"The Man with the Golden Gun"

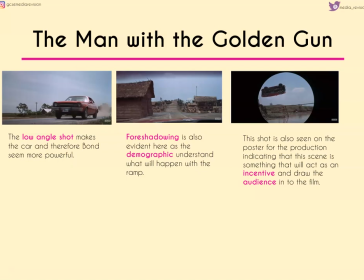We also get this element of foreshadowing when we see the ramp because we know what's going to happen. And actually the shot of the car going up the ramp and off the ramp, as we can see in that final frame, is something that's included on the poster.
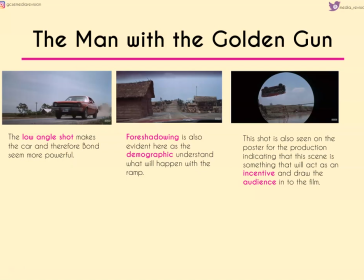Now the fact that it's included in the trailer and the poster indicates that this is going to be quite an important part of the film and perhaps something that's going to draw the audience in further.
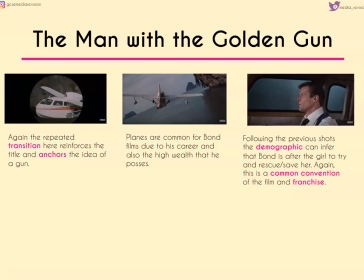Now we have again that repeated transition which reinforces the title. It also echoes the idea and anchors the idea that there is a gun involved here, as we see in the title. Planes again, very common for Bond due to his career, also the high wealth that he possesses.
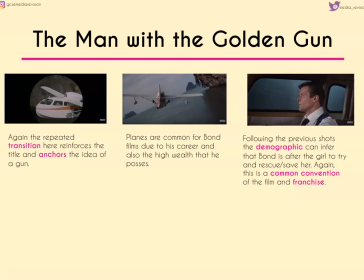And following the previous shots, we can infer that he's after the girl because he's trying to rescue or save her. And again, this is a common convention of both the film and the franchise as a whole.
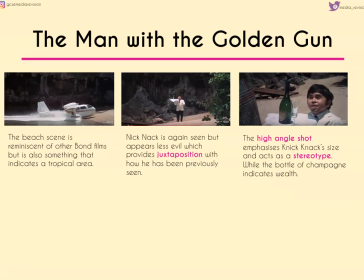Now, as he lands the plane on the beach, we do have some sort of throwbacks to other Bond films, but it's also something that indicates a tropical area, which again would be something that the audience might be interested in, as perhaps they've not had the opportunity to visit a place like that themselves.
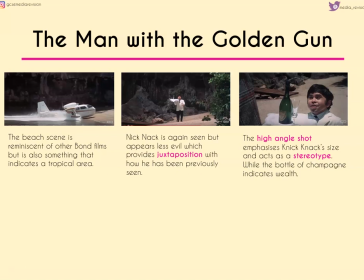We get Nick Nack again, but here he seems less evil, which again provides juxtaposition with how he's been seen previously. We get a high angle shot which emphasises his size and acts as a stereotype,
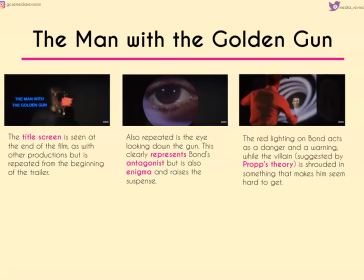while the bottle of champagne indicates his level of wealth and Bond's level of wealth as well. Now when we get the title screen at the end of the film, we've also got it echoed at the beginning, and this would be something that's expected again of longer trailers, but having a title screen at the end is something that we would expect of all trailers.
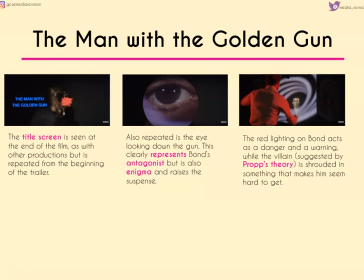Another shot that's repeated is the eye looking down the gun, and again this clearly represents Bond's antagonist, but we've also got enigma and suspense created here, particularly when we cut to this shot of Bond who's shown in red lighting,
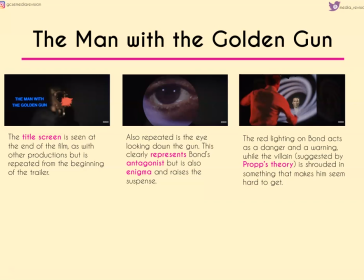which acts as danger and warning, whereas the villain, as we might see in Props Theory, is shrouded in something that makes him seem much, much harder to get.
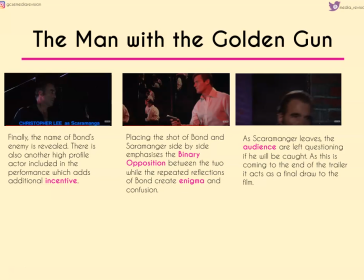Finally, we get the name of him revealed as Scaramanga. There's also a very high profile actor included in the performance, which again would provide incentives. So not only have we got fans of James Bond as a whole, but we've got fans of Christopher Lee and we've got fans of Roger Moore joining this demographic. So we increase by the amount of actors, of well-known actors that we have.
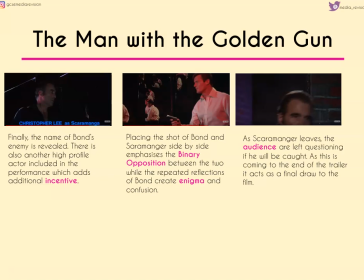Now, placing the shot of Bond and Scaramanga side by side emphasises this binary opposition between the two, and we have repeated reflections of Bond in the background to create enigma and confusion. As Scaramanga leaves, we're left questioning whether or not he'll be caught, and as this is coming to the end of the trailer, it acts as a final draw.
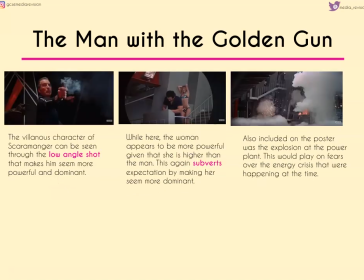It acts as a final draw to the film. The villainous character of Scaramanga can be seen through the low-angle shot. It makes him seem more powerful and dominant, while the woman in the middle appears to be more powerful given that she's higher up than the man, and this again subverts expectation by making her seem more dominant.
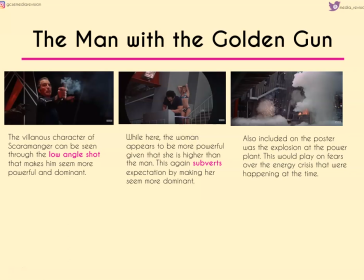Now, also included on the poster is the explosion at the power plant, and again it's playing on fears that over the energy crisis that were happening at the time,
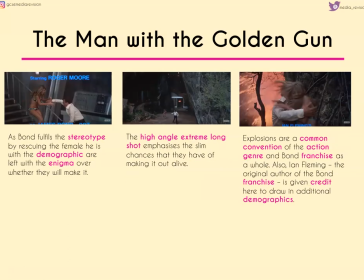which again would make people more interested in watching to see what the likely outcome of that would be, perhaps to give them an idea of what might happen in real life. Now, as Bond fulfills the stereotype of white knight by rescuing the female,
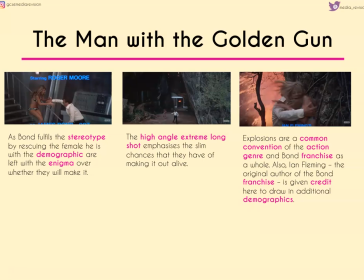the demographic are left wondering whether or not they'll make it out of this alive. And in the extreme high angle long shot, we get this idea that there's very slim chance they're going to make it out alive because they seem so small and so vulnerable in comparison to everything else.
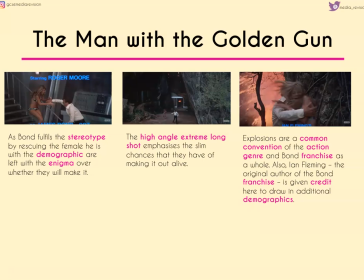Now, explosions are a common convention of the action genre and the Bond franchise as a whole. We also credit Ian Fleming, who's the original author of the Bond franchise, and again that would draw in another audience as well.
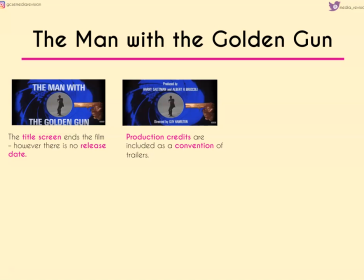And we finally end with the title screen. Again, that mirrors what we've seen before, so it's a repeated frame, but there's no release date here. And we also have production credits, again included as a convention of trailers, but again there's no release date as we would expect to see with a modern trailer.
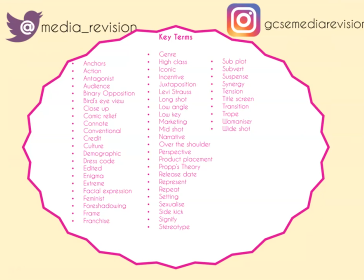Sorry that's taken so long. As you can see, there were loads of key terms for us to go through, and in fact I noticed some that I hadn't even highlighted as we were going through this video.